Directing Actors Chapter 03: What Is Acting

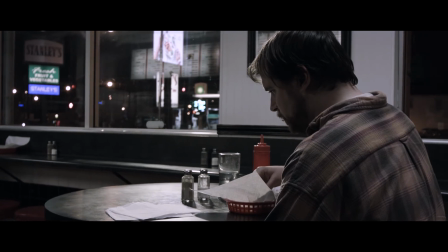I use the term story character broadly because it's really everything around the acting that tells us something about the character but isn't technically acting.
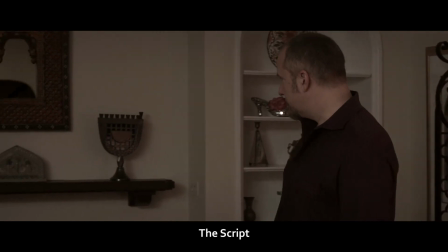Obviously, the script is huge. If the character in the script is a kleptomaniac, no matter how you act it, he's going to come out a kleptomaniac.
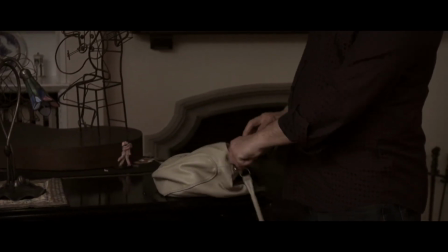That should give us some peace because the script is already doing all the heavy lifting.
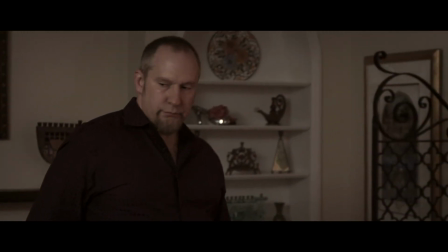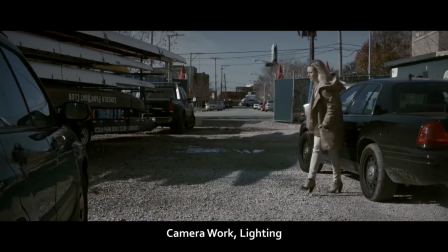Camera work or lighting also creates story character.
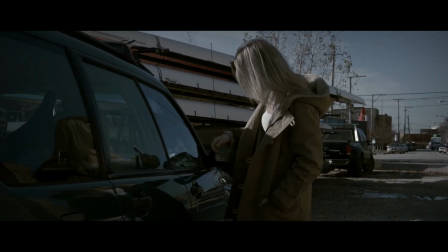Or music.
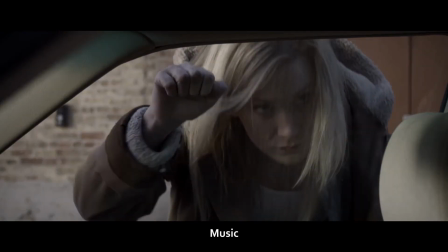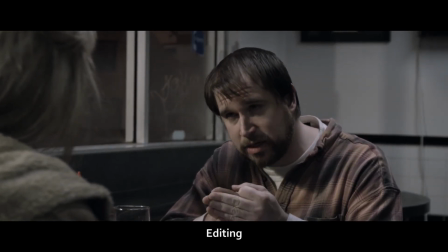Editing has a profound impact on the character because by, for example, delaying a response to a question, we can imply that he's holding back the truth.
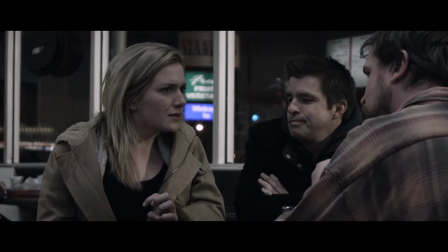What is the name of your witness?
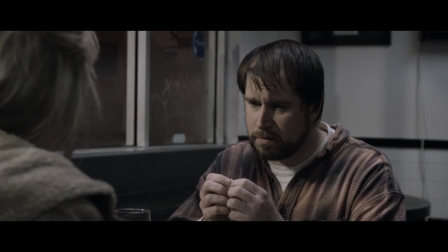Brian. Something. Paul Bryan? Yes.
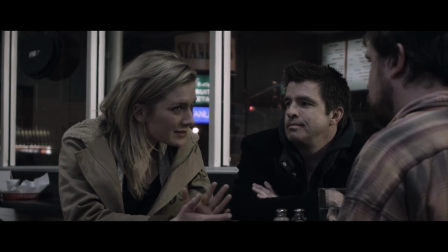But you have this information from us.
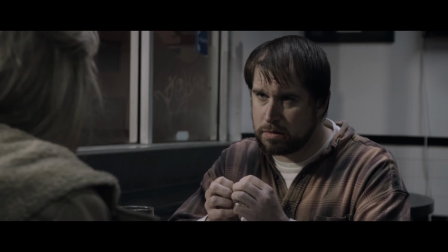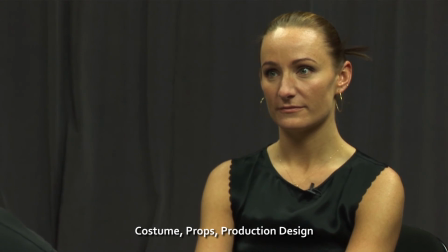Costume and props and production design also create a lot of character.
I don't know.
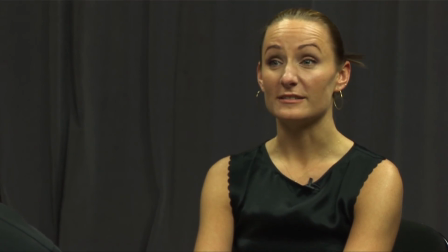I kind of have to be somewhere. Or something bad might happen.
Look at the same acting with a different costume.
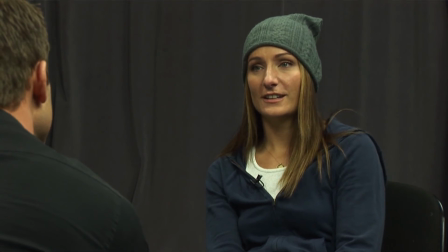I don't know. I kind of have to be somewhere.
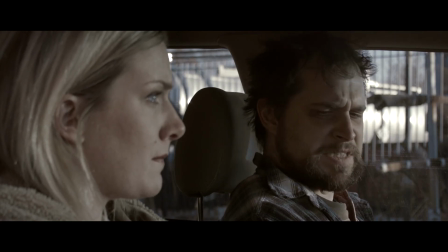A dirty shirt or messed up hair or the makeup say a lot about the character that didn't come from the acting at all. Back in the days, actors would control their own makeup and costume exactly because it's part of the total character.
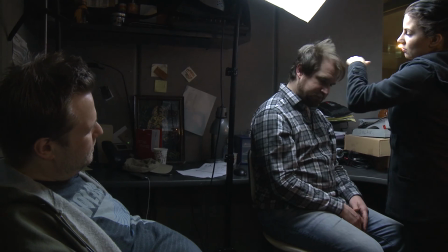Nowadays, it's almost a team effort. But if actors want to control their costume, we should let them because it means that they understand the story character.